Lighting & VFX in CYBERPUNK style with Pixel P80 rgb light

Hi, I'm Wilkan, and today I will show you how to make a simple cyberpunk style scene with a holographic screen.
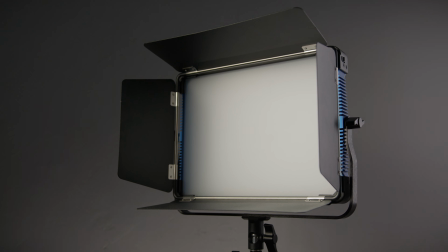I wanted to test the new RGB lights that I got from Pixel, so I thought that I can make something that can be useful for you too. I've made a quick scene as an example, so go check it out first, and then I will break down the lighting and VFX.
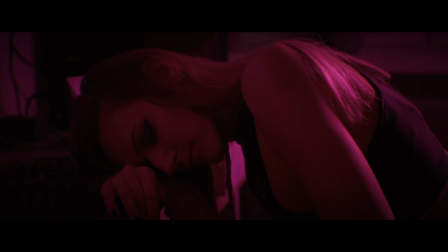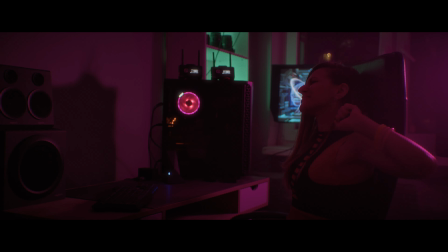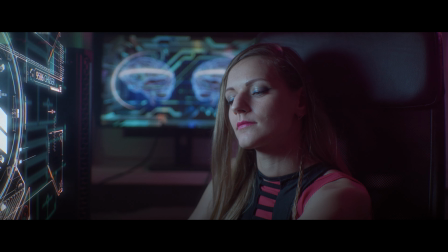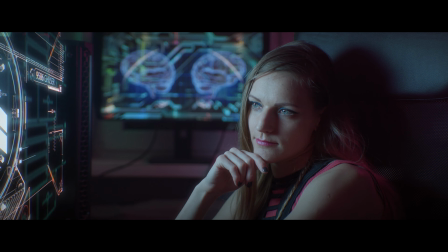Hope you liked it. It's not perfect, but it's enough to show you guys the process.
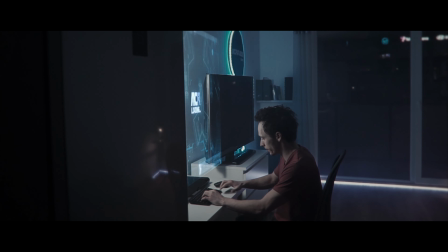I've used a similar technique in my old short film Hack the System, so you can also check it out if you haven't seen it already.
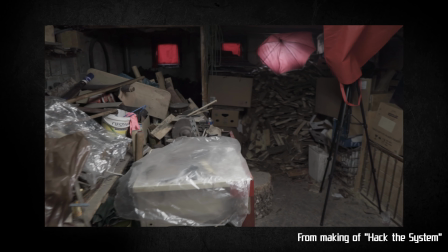First, I will show you what lights I've used, but remember that you can use whatever lights you have, you just need to be creative.
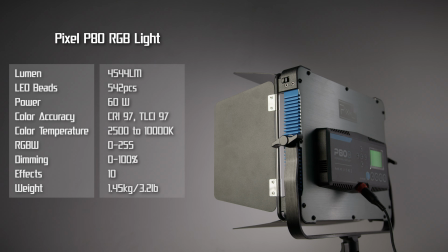For lighting the background and screen, I've used Pixel P80.
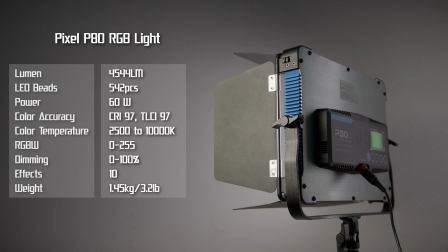It's a powerful RGB panel, so I've used only 10-20% of power.
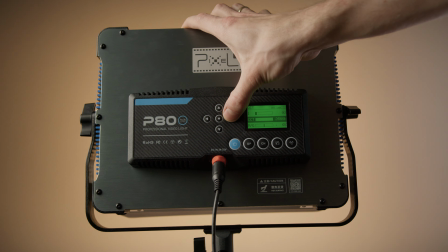I wanted to make this scene moody, so it was enough for me.
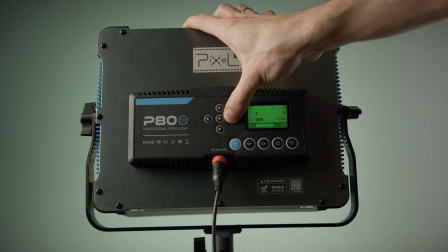I like that not only you can change color temperature, but also tint, which can help with matching to other lights.
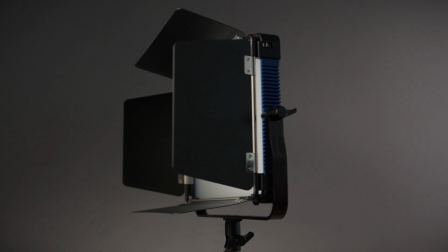Overall, it's a very capable and powerful RGB light for a good price that I can recommend.
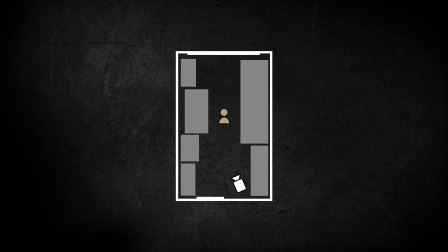I shot in a small room, so that made things harder for me, because I couldn't hide the light out of the shot, like I did in Hack the System.
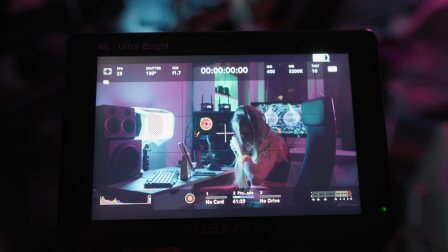So if you want to make it easier, just frame it in a way to put the light out of the shot.
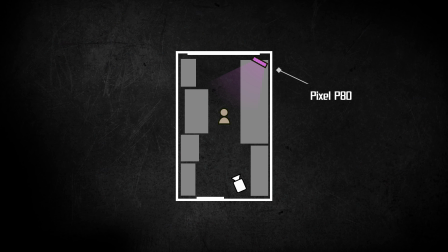First, I've put one panel as a backlight set to pink color. Then I added two small LED panels set to green to add some interest and color contrast to the background. I also put my monitor there with some animation playing. Because of the form factor of those LED panels, I could fit them in my tight room behind the desk.
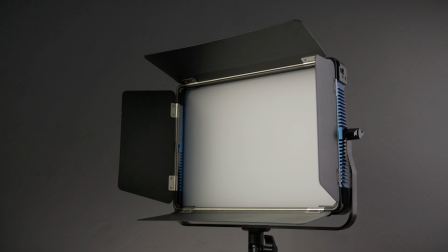I would not be able to fit a big softbox there. Those panels already have a nice diffusion on them, but to make it even softer, I put a piece of diffusion material inside.
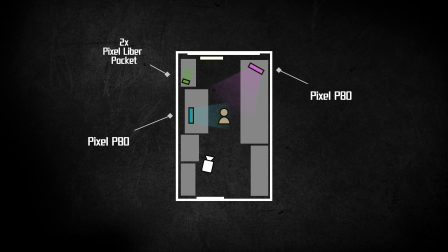For a close-up, I've moved the light a little bit closer to make the face look better.
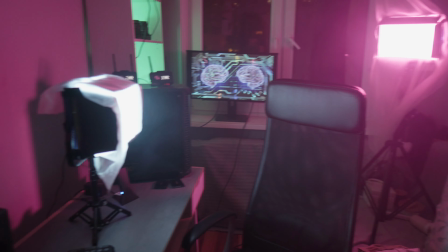I also added one more diffusion layer. I was controlling the main light with a phone app to turn it on and off, which is very handy in situations like this.
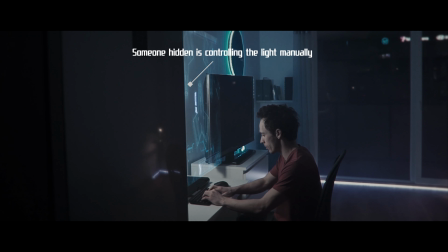In Hack the System, we had to manually control the light. Finally, I added a fog to make the whole scene look better.
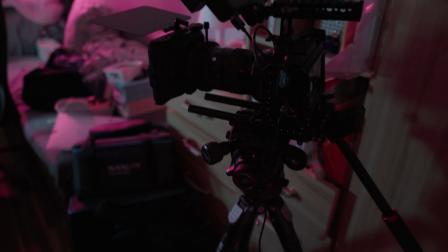To make things easier, I shot everything on a tripod without any movements, so we would not have to do any tracking.
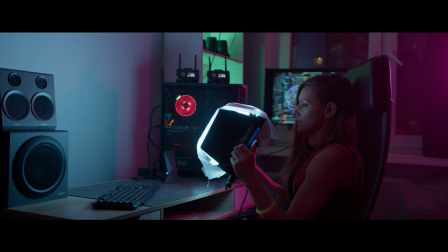I shot some empty frames, remembering that the screen should affect the background in a specific way. That's why we light up the wall here, to make it more realistic. So let's check the whole lighting process.
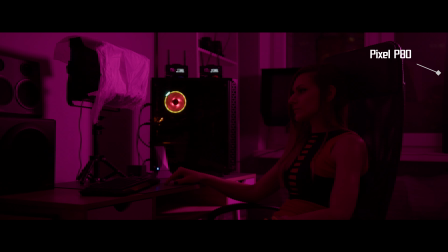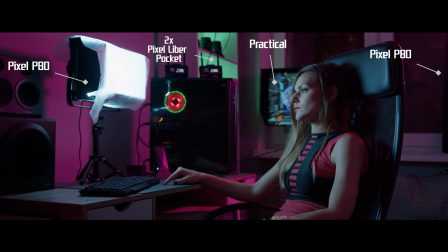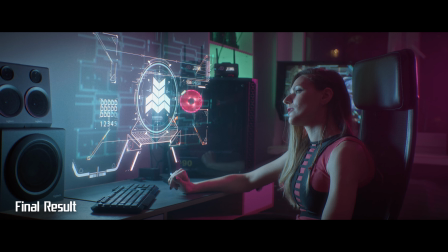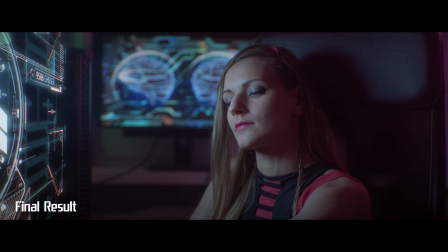Now let's break down the VFX. Don't worry, we will not have to use Fusion, After Effects or any other software like that. I've used only Edit and Color Page in Resolve, and you can use whatever you have.
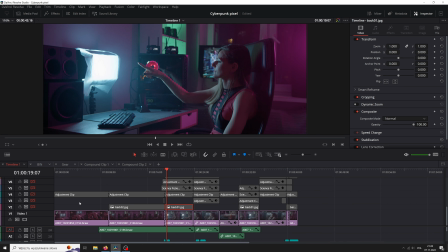I will start with the most important things, and then tell you some details to make it better.
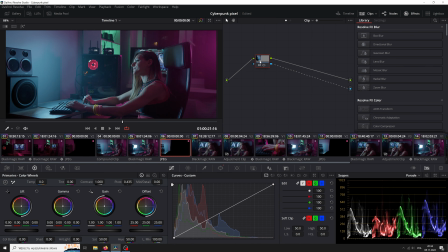So the first layer above the main footage is an empty frame, masked out.
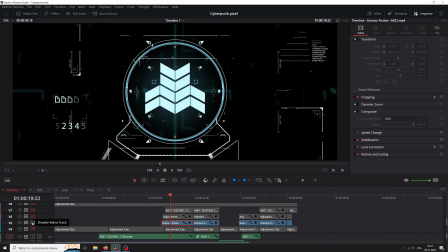Here is the overlay that I downloaded from a free stock footage site.
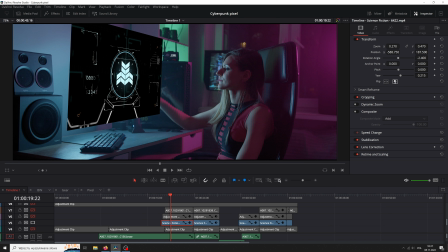I set the proper size and perspective with a transform, and set overlay method to add.
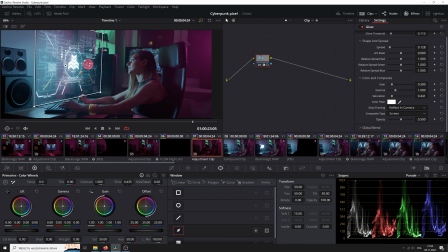To make the screen shine more, I added a soft mask over it, with a glow effect, set with a low threshold, and screen as a composite type.